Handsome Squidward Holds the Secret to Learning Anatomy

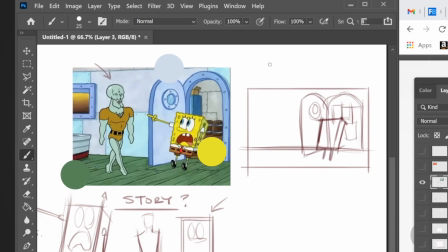He's also like brilliant cadmium yellow against a pretty subdued background of greens and blues. And then on this side, compositionally, just kind of an opposite. Like here, it's all curves against straights, and that's what makes our eye really gravitate to SpongeBob.
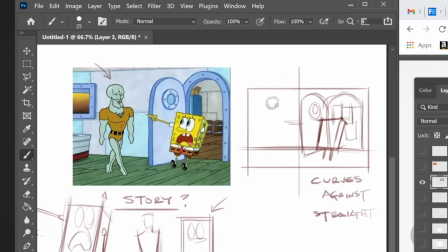On this side, it's almost all curves in him, in this figure, against straights, but it's reversed, right? So in this side, the straights are in the foreground, and this side, the straights are in the background.
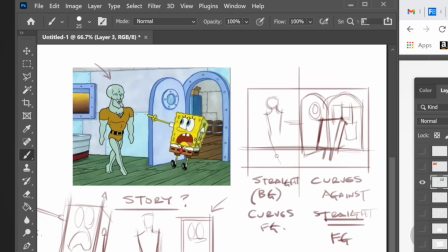And so this is like a little bit of a departure into like some discussion of composition, but the same principle applies,
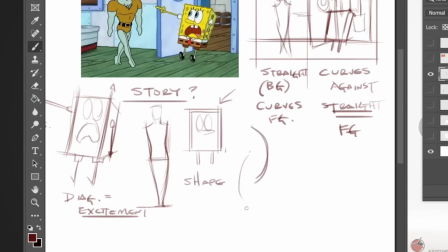like the principle of visual interest as a dynamic of tension between two things. So that's what we're trying to do with gesture. Gesture is creating rhythm through the tension between two offset curves, and here we're creating visual interest through tension
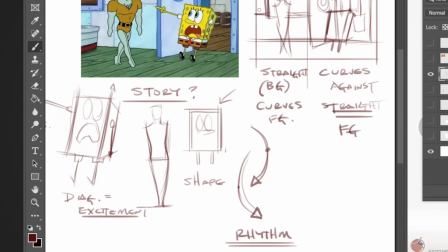the creation and offset of two different things. So like TV, whatever this is back here, it's a rectangle, and then he pops because he's somewhat straight, but he does have some curves in his torso and arms and legs.
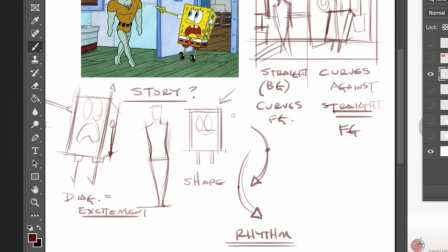He also kind of coloristically is more in harmony with the background. Like those colors, those values are pretty consistent with the background. Like this shirt is here, this color for the skin is basically this with a little bit more blue.
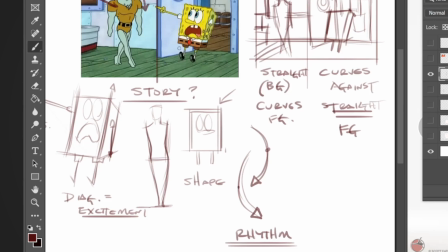But this side, there's nothing like SpongeBob. That's a kind of extraordinary color for this scene. So that's maybe one place you could start to use what we're learning here in an extensive sense, not only to like think about shape and how it can take on a gesture, but also involve an entire scene.
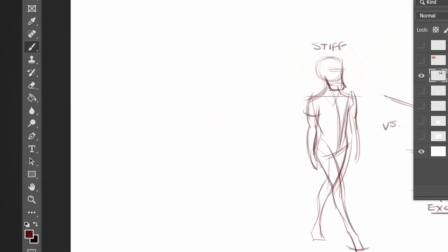You could also look at gesture slightly differently too with this. Like sometimes I'll use gesture for moving or thinking about how to move the eye around the entire scene.
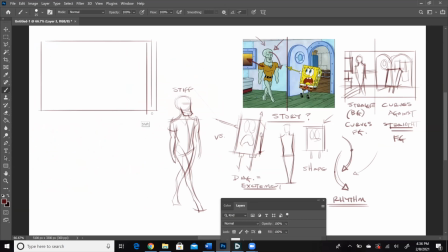Basically gesture is a principle to help you think about moving the eye through the figure. Like in this one, if we say like we can agree that we start with SpongeBob because he's such a focal point with that color, then we could say like things like his arm are directional arrows that take our eye somewhere,
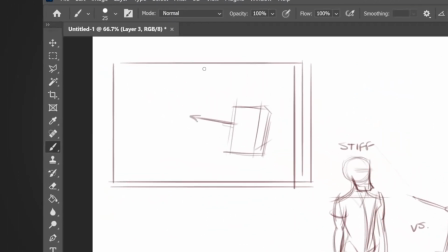kind of move it around, or like the doorway or the curve of the open door brings your eye up and then back into SpongeBob, as does the door frame. Right? So that's another visual prompt to look down there. And then this door frame ending here kind of frames you in against SpongeBob.
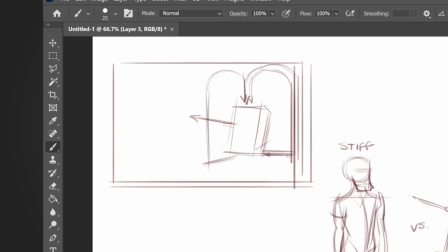The area for where the threshold of the door is brings you back into him, toward his butt. All of the lines of the paneling and the floor bring you in towards him. I think of like every element in a composition as something that can direct your eye toward where I want it to go.
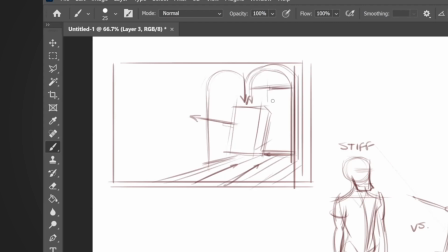Just like in gesture, all of these boxes in the background behind him kind of help keep your eye around him, kind of frame him in. And then on this side, there's similar things happening, right? Like this window helps push you in towards Squidward. So does the box over here, just seen as an abstract angle or direction.
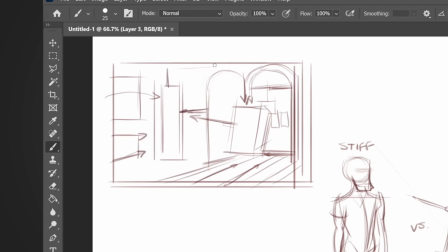All the panels on the floor, or on the wall, and then the rest of the floorboards pulling you in. So it's a way of extending gesture or rhythm into like a larger context for scenes. And you can see this a lot in animation and in comics, sometimes in advertising.
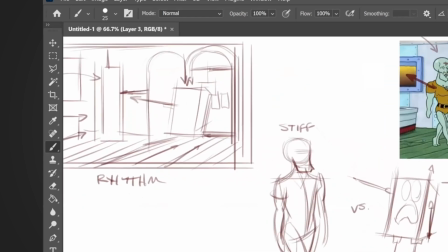But yeah, it's a fun example because there's a lot of things there to look at. But this would be an F in our class though, just so we're all clear.
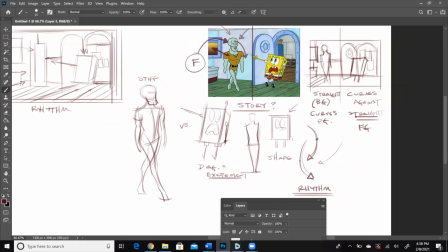I know he's supposed to be beautiful, but he's an F. How would you fix him?
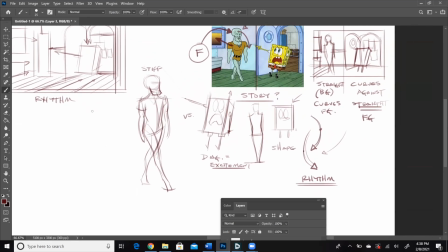We should make a drawing of him that redeems him. He's like a gesture drawing that gives him a better overall Hampton approved position.
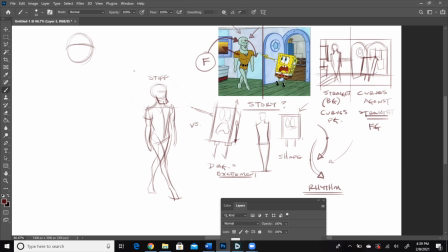So if I were to do him for a gesture and trying to avoid this, and it's okay that he looks like that now, I understand why. But if we were to bring him into the discussion for our class, we give him his neck, push his rib cage forward. He has a straight rib cage or a vertical rib cage, which is going to be bad for his ability to move.